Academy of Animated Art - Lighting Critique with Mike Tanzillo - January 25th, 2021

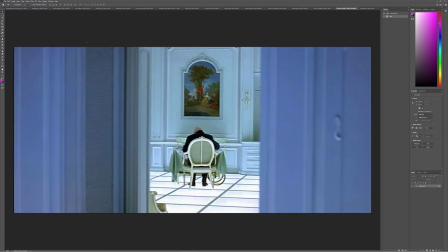(0:05)
Happy Monday, everybody, and welcome to your lighting critique.
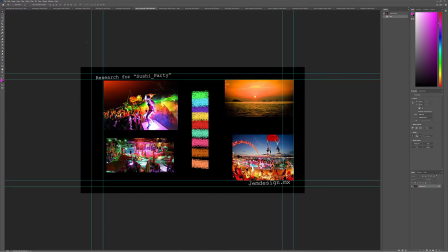(0:09)
So today I am going to go through, we got a bunch of images to get through and a few videos here.
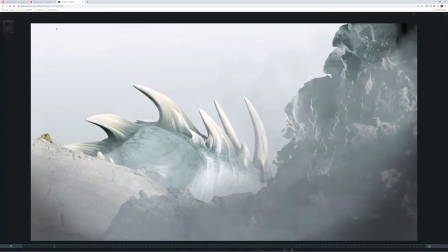(0:16)
So we'll start with the videos. I want to start off here with Alfredo's. This looks great.
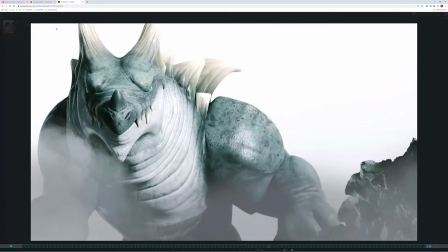(0:20)
My initial out of the gate reaction was I thought this all looked nice and integrated well.
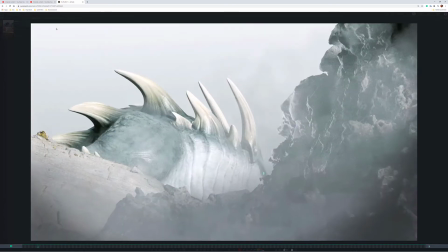(0:25)
There are a few things I like that the effect at the end.
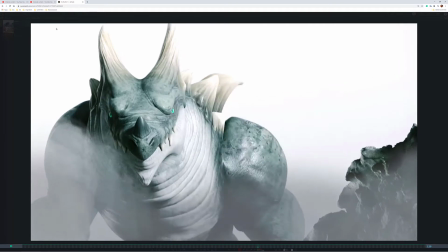(0:28)
You can really feel the beam coming out of the creature's from out of his belly.
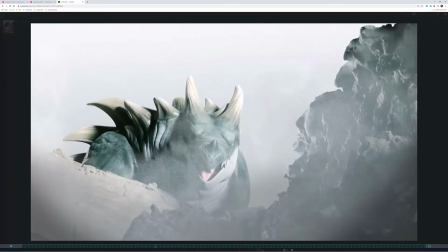(0:35)
I think that's really cool. The biggest thing for you to work on, well, there's a couple
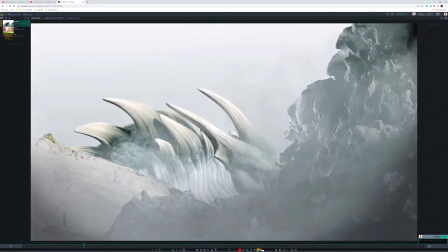(0:42)
things. One, I mean, there's some noise here in the fog effect. That's totally fine.
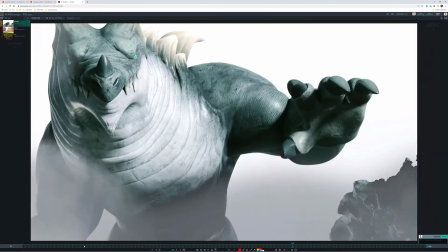(0:47)
Just something to look into. The other one that I want to talk about is the black points on some of these, because like the contrast levels are really, really high.
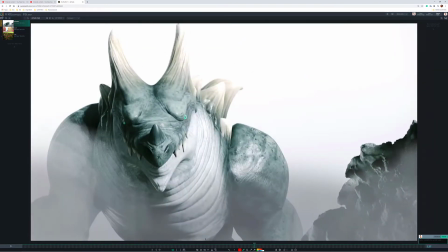(0:55)
Like looking in some of these areas and on the character himself,
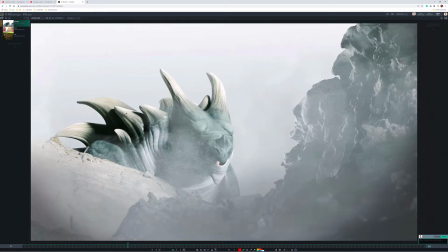(1:00)
like especially when he's further back away from camera, I would be fine with it if the contrast increases a step closer. But like seeing this level of darkness as he's kind of far away from the camera, because that would really help kind of sell the scale of it a little bit, I think would be really good.
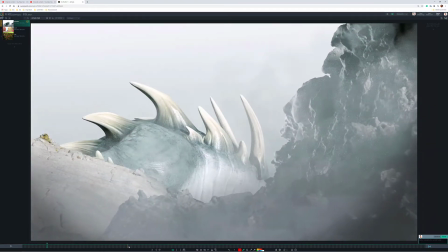(1:15)
So just and that might be in the post process.
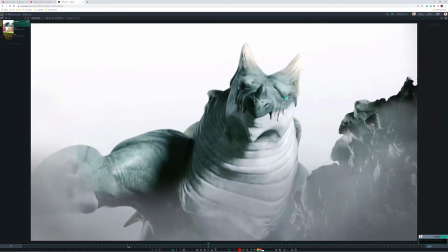(1:19)
If it is, I would roll back on your contrast and go ahead and add some more value into your black points, just a little bit more.
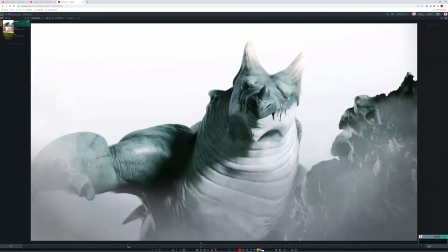(1:27)
I know it was the style to have more of a matte look to this,
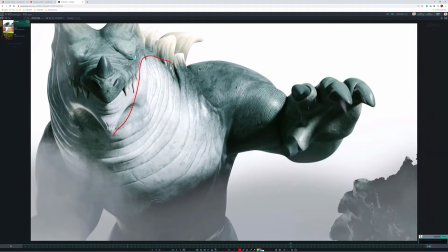(1:31)
but I just feel like when I see this large swath area here, I would just expect a little bit more of like, there's a little bit of specular light coming in here, and it would just be nice if there was just some more specular shaping in there.
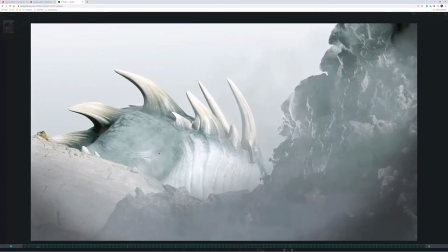(1:44)
If you don't want to, that's totally fine. Just my thought there. And then I'm wondering, because it's daytime,
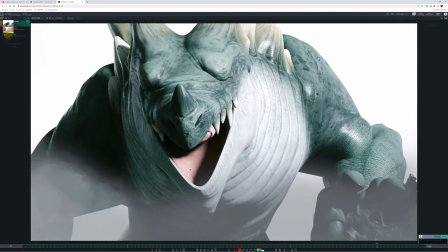(1:53)
the inside of the mouth feels pretty simple, and I'm wondering if we can get some more detailed,
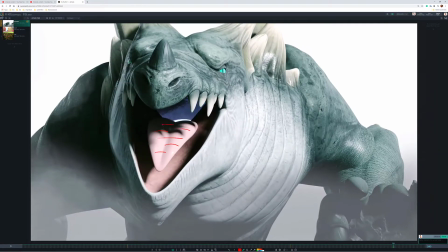(1:59)
like a detailed texture on the tongue and maybe underneath here,
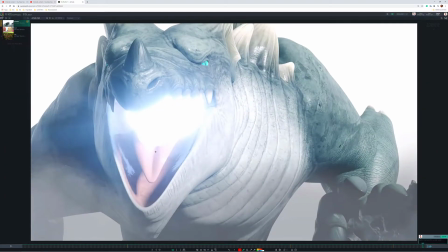(2:05)
just because this feels a little simple once he opens his mouth.
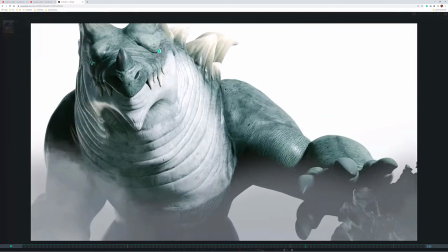(2:12)
The eyes look really good. Yeah, the integration with everything looks really good.
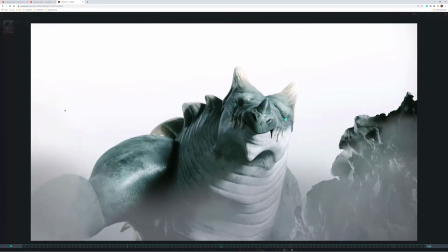(2:19)
I think it's just those few things, but yeah, really, really strong progress there. All right, Dani.
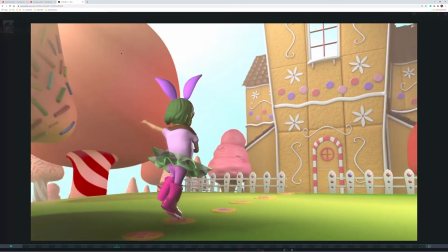(2:25)
This next iteration, contact with the ground looks good.
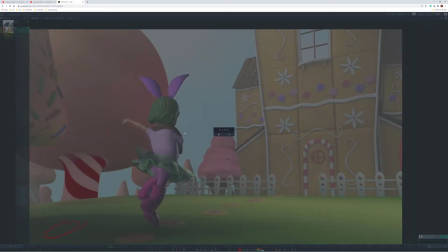(2:29)
This shadow got a little bit on the dark side here, and so I would.
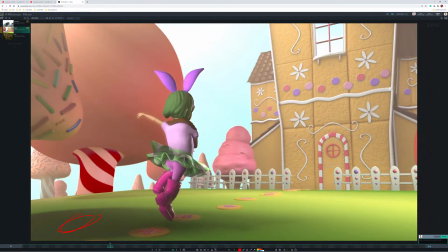(2:40)
There we go. I feel like this has gotten a little bit darker, maybe not, but I would consider looking into that.
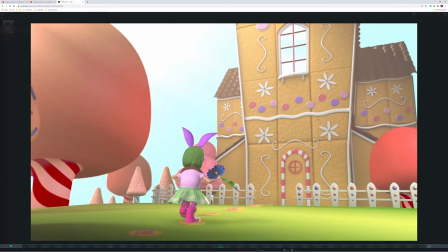(2:47)
Still feel like the fence is a little on the dingy side as opposed, and with the whites on the building, again, bright sunny day, hitting white elements, I feel like they would just be
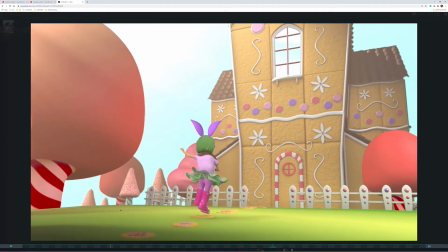(2:57)
much brighter. But that's pretty much it. And then the other, you've got some nice aerial perspective back there that's starting to come together well.
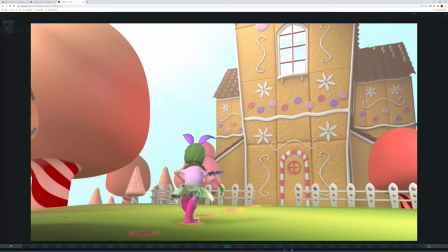(3:06)
But yeah, white points, maybe lifting that shadow. And then let's move inside.
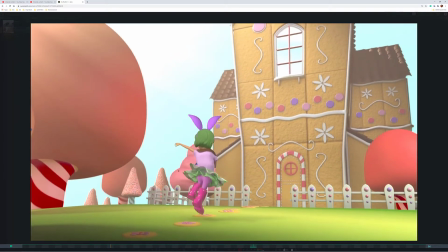(3:12)
We can take a look at that. And then yes, yeah, we can go from there. I was just about to say, I wonder if we can get some more feeling of sunlight on her in here, like pushing her brightness a little bit stronger. But yeah, maybe we can hold off until we see the contrast.
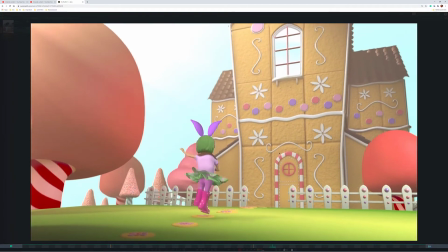(3:30)
If you plan on lighting the interior too, it would be nice to see how this plays with those two.
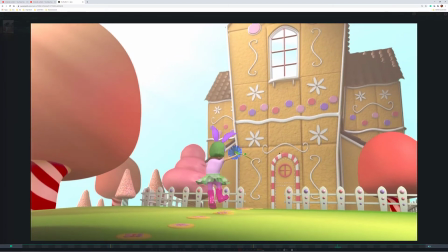(3:35)
Or if you're, going to shoot the shot before or light the shot before to show that you can show a couple shots together. We can go from there. But I think this is at a pretty good spot right now. Just keep pushing the whites.
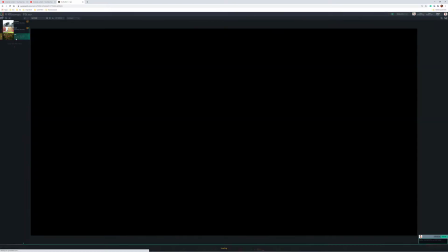(3:47)
And yeah, watch out for that shadow. So good job there. All right, Kat, looking at this camera move.
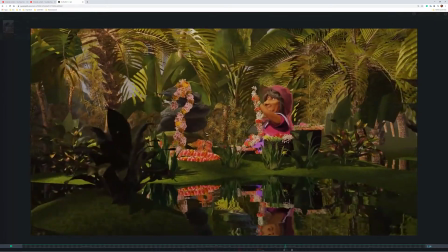(3:53)
The only thing I would say about the camera move is that it still feels a little bit like a 1-2. Like it feels like this is our one move moving in, and then all of a sudden we start to rotate. I'm wondering if we can blend that all together into one move.